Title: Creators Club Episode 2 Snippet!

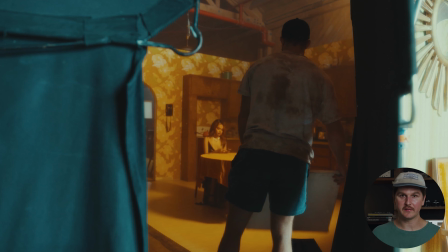4:06 But for a director, that means a lot, because the director, they have the whole vision in their head, right? So for them to be able to see a larger display of what their project essentially is crucial, right?
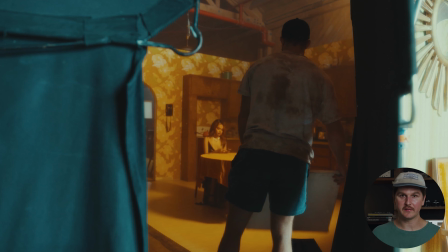4:21 Because I've been on jobs and I'm guilty of it when I'm shooting. I own like a 7-inch like focus monitor for my AC. And I've been on jobs where the director's like, hey, like, where's my monitor? And he's having to like peer over your AC shoulder. And so yeah, on these larger scale,
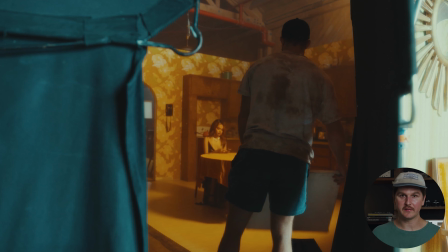4:38 music videos where there's budget, where you should definitely make sure you have some allocation of funds. I know obviously you're going to be renting cameras and lighting and crew, but ideally a 17-inch monitor or a director's monitor is crucial.
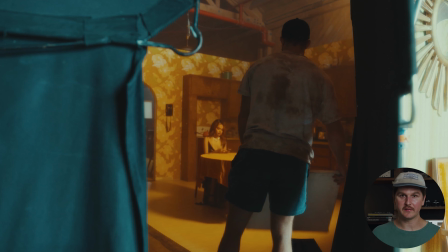4:52 So yeah, you'll kind of see that setup throughout the video, surfing around. This is Nat, the director right here. And yeah, basically just kind of diving in, basically just kind of using a DF50 to kind of not only lift the atmosphere,
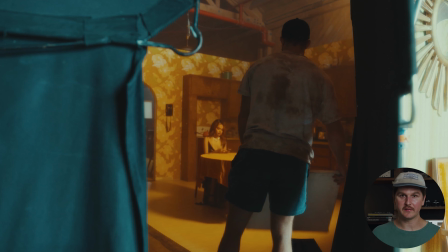5:07 essentially lift the contrast by adding atmosphere, but later you're gonna see us using a fire light gag,
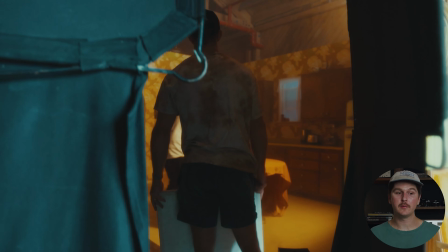5:13 which is essentially, as I mentioned, like a Steras set to a fire flicker mode. And essentially when those are flickering, it's gonna kind of catch the haze.
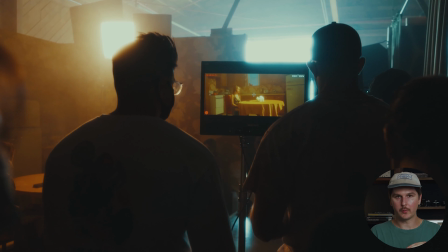5:21 So the haze was part of the look of the project just throughout, in a lot of these setups that you'll see, we use this DF50 hazer.
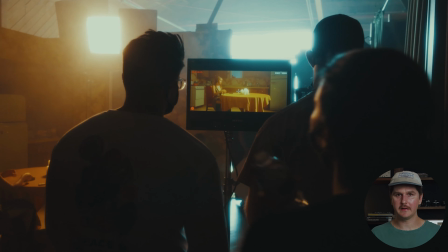5:29 And I've mentioned it in some other like behind the scenes stuff. Jake and I have our like Learn Cinematography.
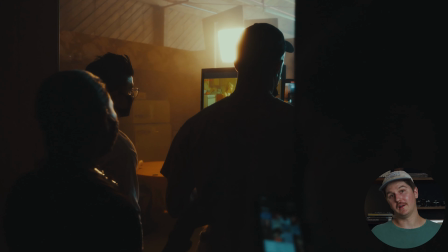5:35 So if you're familiar with that platform, there's definitely a lot of lectures I go into on like haze versus fog.
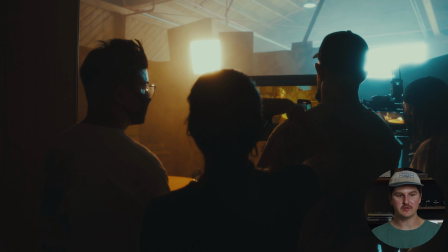5:41 But when I say hazer, that essentially is creating, as you can kind of see in this footage, like that thin sort of lift.
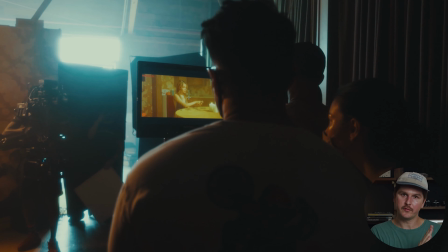5:48 It almost looks like you lifted your blacks in post-production, right? Your shadows have been lifted. That's essentially what it creates in camera, right?
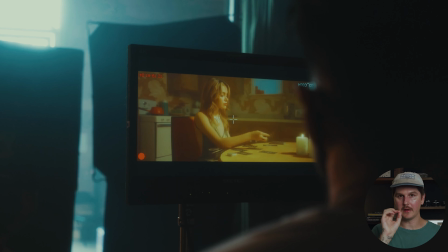5:56 Where fog tends to be as if like I was smoking something and you would actually see like the actual smoke trail.
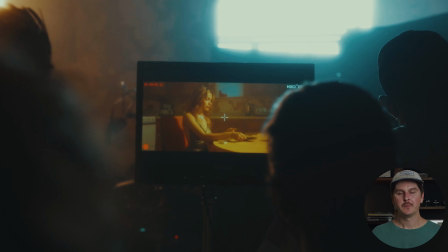6:02 That's what a fogger is. Foggers are more for like events, parties, if you really want it to feel like you're in like fog,
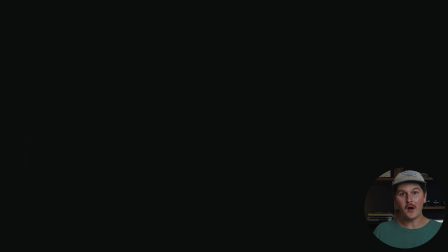6:11 essentially, that's where an actual fogger is different than a hazer.
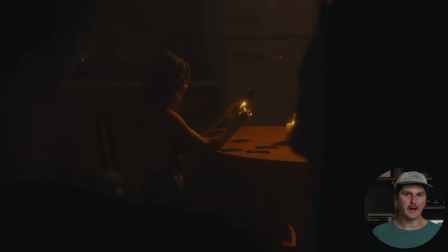6:15 A hazer just kind of creates this like, dusty look, and it really does help lift the contrast.
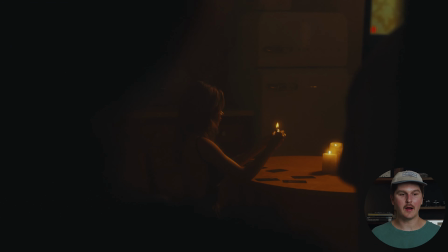6:22 And especially since a lot of this project dealt with fire, as I've, maybe just touched,
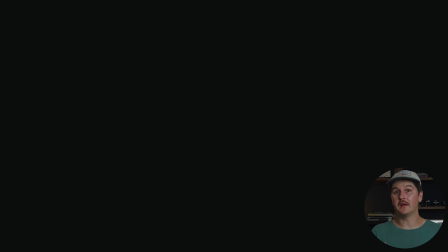6:26 as I essentially just touched on, the haze really does kind of help imbue or convey that look.
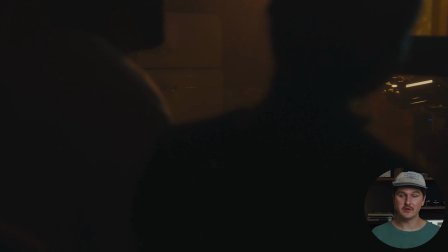6:32 So yeah, here we just have our lead subject or artist lighting some tarot cards on fire.
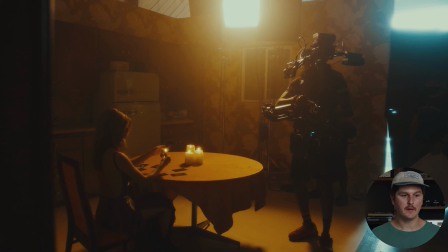6:38 You can kind of see we've got pretty simple lighting setup.
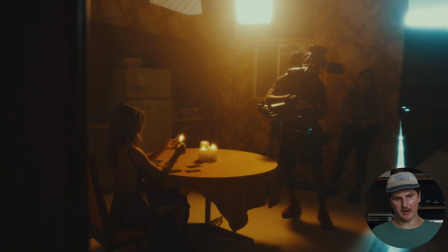6:42 I believe that is, as I mentioned, a sky panel or an aperture, just kind of going through some diffusion, and then Steadicam surfing around.
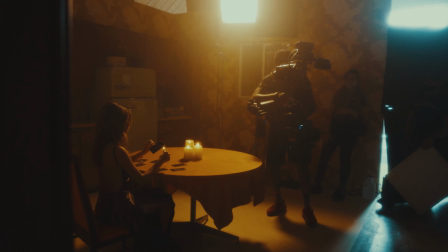6:49 So yeah, that's pretty much it actually on this setup.
Watch the ash slowly sink in. It's gonna be really hot, so don't touch it.
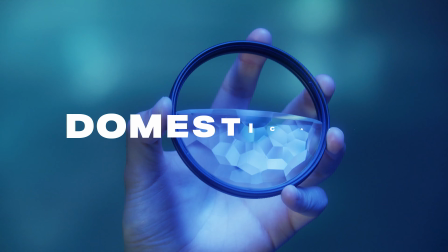6:56 And